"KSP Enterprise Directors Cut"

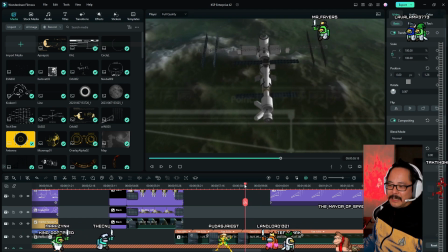(12:23)
But each time, I would jettison parts of the space station before I start filming.
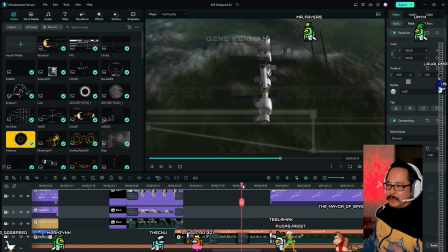(12:29)
And because we start at the exact same time, same angle, and same speed, more or less the station looks exactly the same.
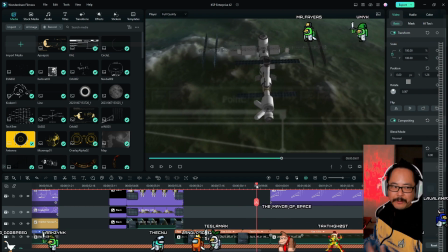(12:37)
It's just missing parts every single time that we film it. And so the background, the Kerbin landscape in the background also is very, very close every time as well. So we actually filmed it in reverse, sort of.
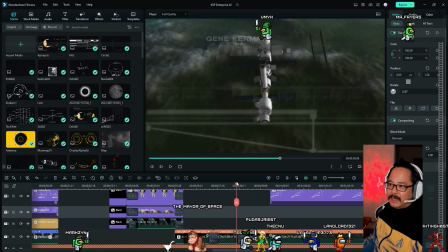(12:55)
We filmed this section first, where they're all put together, and then we took off a section and then launched the camera drone and recorded.
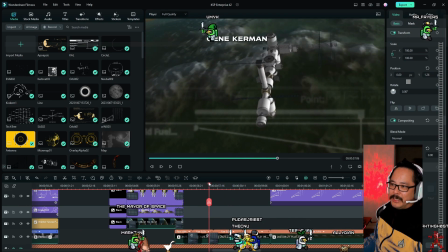(13:03)
And then we did that again with another part.
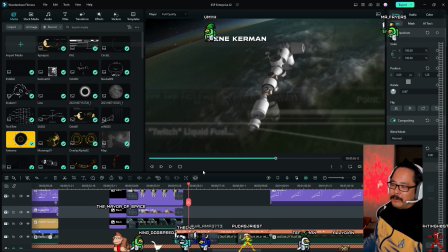(13:06)
And then finally we launched, we jettisoned all 3 parts and then recorded it.
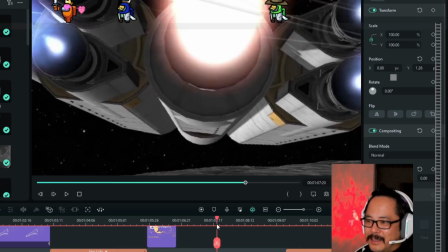(13:13)
And then we put it all together. This is the SS Emmett.
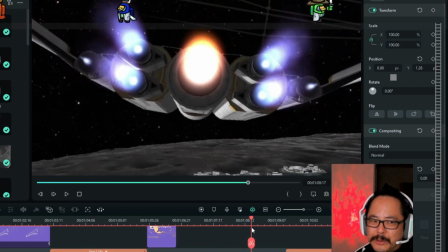(13:16)
I think it's the starship that was used to go between the moon and Earth.
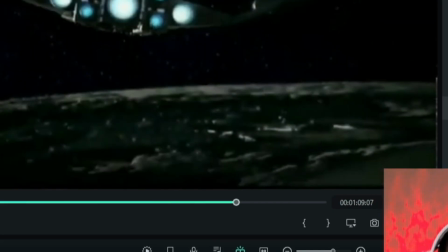(13:22)
And with this scene, there's a moon city. And so I made a fake moon city.
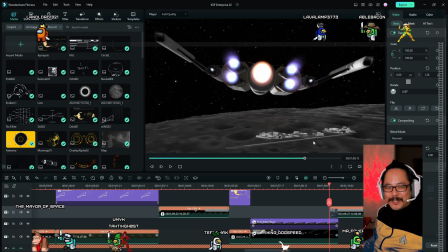(13:29)
That's actually the Kerbal Space Center. Parts of it repeated in black and white at a similar angle as the camera angle would be.
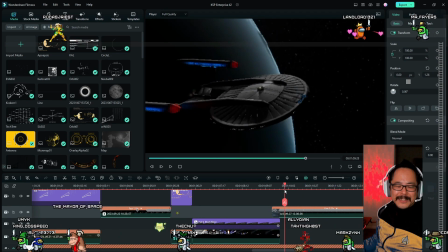(13:40)
And you know, I thought this final scene was going to be the easiest scene. No, this was definitely the most difficult scene.
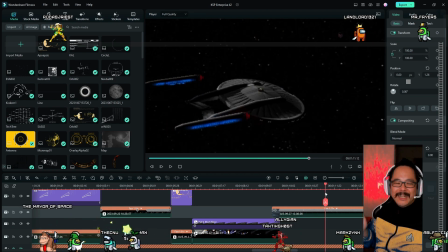(13:48)
This was ridiculous how hard this was. So it took 9 hours to build the NX Enterprise, which was, I loved it, but there's a lot of things that were difficult about building this.
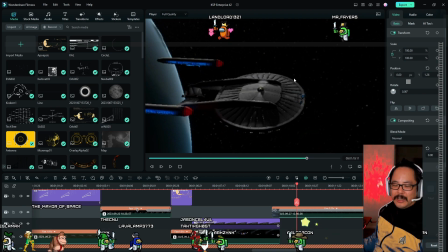(14:02)
So unlike other Enterprises, the saucer section's not a circle, it's oval. So you can't just place things in a symmetrical ring and then call it a day, because they won't look right.
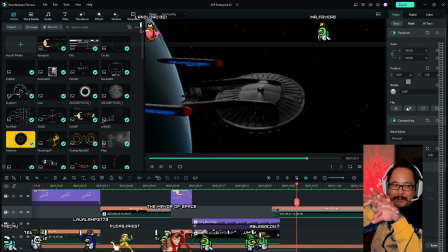(14:17)
I had to make it in 2 different circles and then spread it out and then connect it together. If you look really closely, you can see the deflection, if you look really closely, you can see the deflector dish there too.
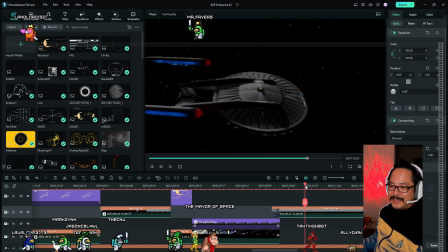(14:31)
Lighting up the nacelles was a lot of fun, because I toned down the lighting to, I think, like negative 100% lighting. And the Bassard collector, the red part, is lit actually by 4 different lights that are just magically floating here,
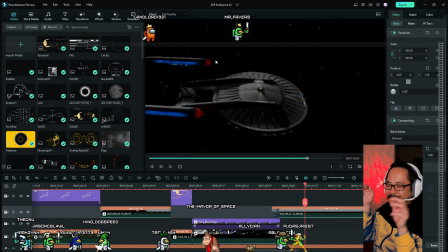(14:50)
that are pointed towards the Bassard collectors, but you can't see them because they're so tiny.
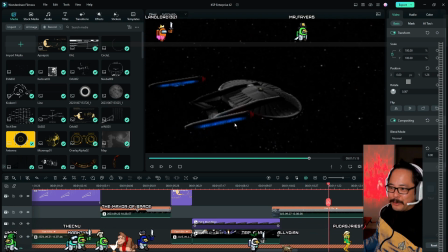(15:01)
And the blue part of the nacelles, these are a series of solar panels and bar lights that are blue.
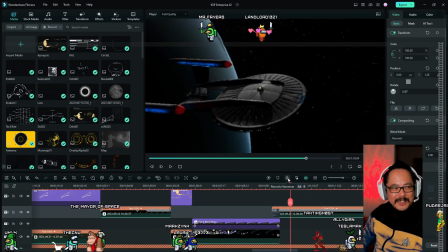(15:10)
So getting this into space took another 10 hours, I think, because the Kraken kept on eating it over and over. 10 hours. So it was 9 hours to build this, 10 hours to finally get it into space.
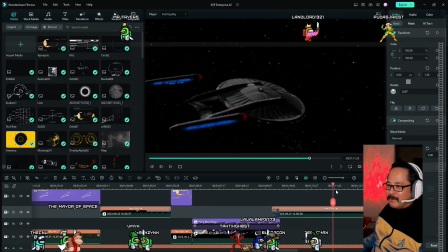(15:24)
Oh my gosh, look at that red and blue reflection. That looks so beautiful. And then getting this right, oh my gosh, I don't even know how long this took.
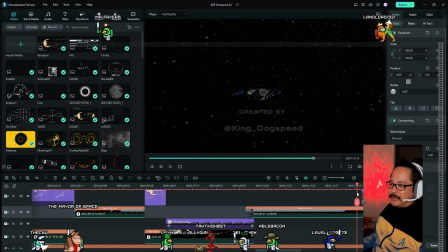(15:32)
This took at least another 10 hours to get this right, but it was a lot of fun.
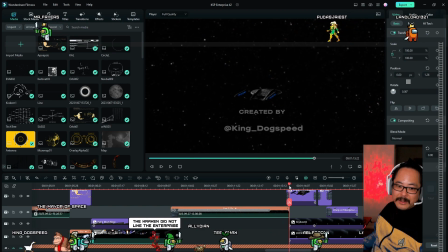(15:37)
So the video of the Kraken did not like the Kraken really liked the Enterprise. That's what the problem was. It really liked the Enterprise.
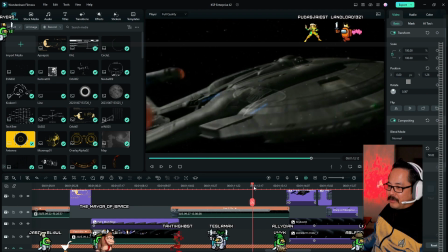(15:48)
So to try to make it look the same or very similar, we had to make it go into warp, right?
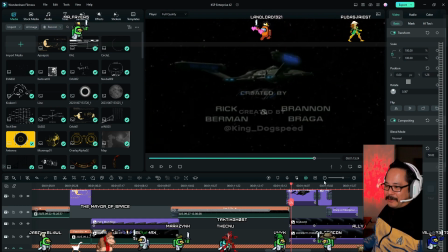(15:56)
So the video actually ends here, and from here, these are just animated stills.
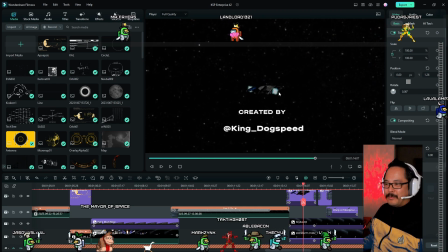(16:02)
So we fired off some fireworks so we can make it look like it's glowing. The nacelles are glowing. And then as it's shrinking,
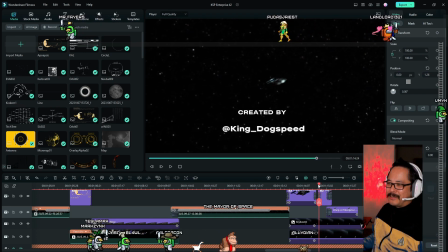(16:18)
I just animated, there's like a series of 3-4 different pictures that are stretched out.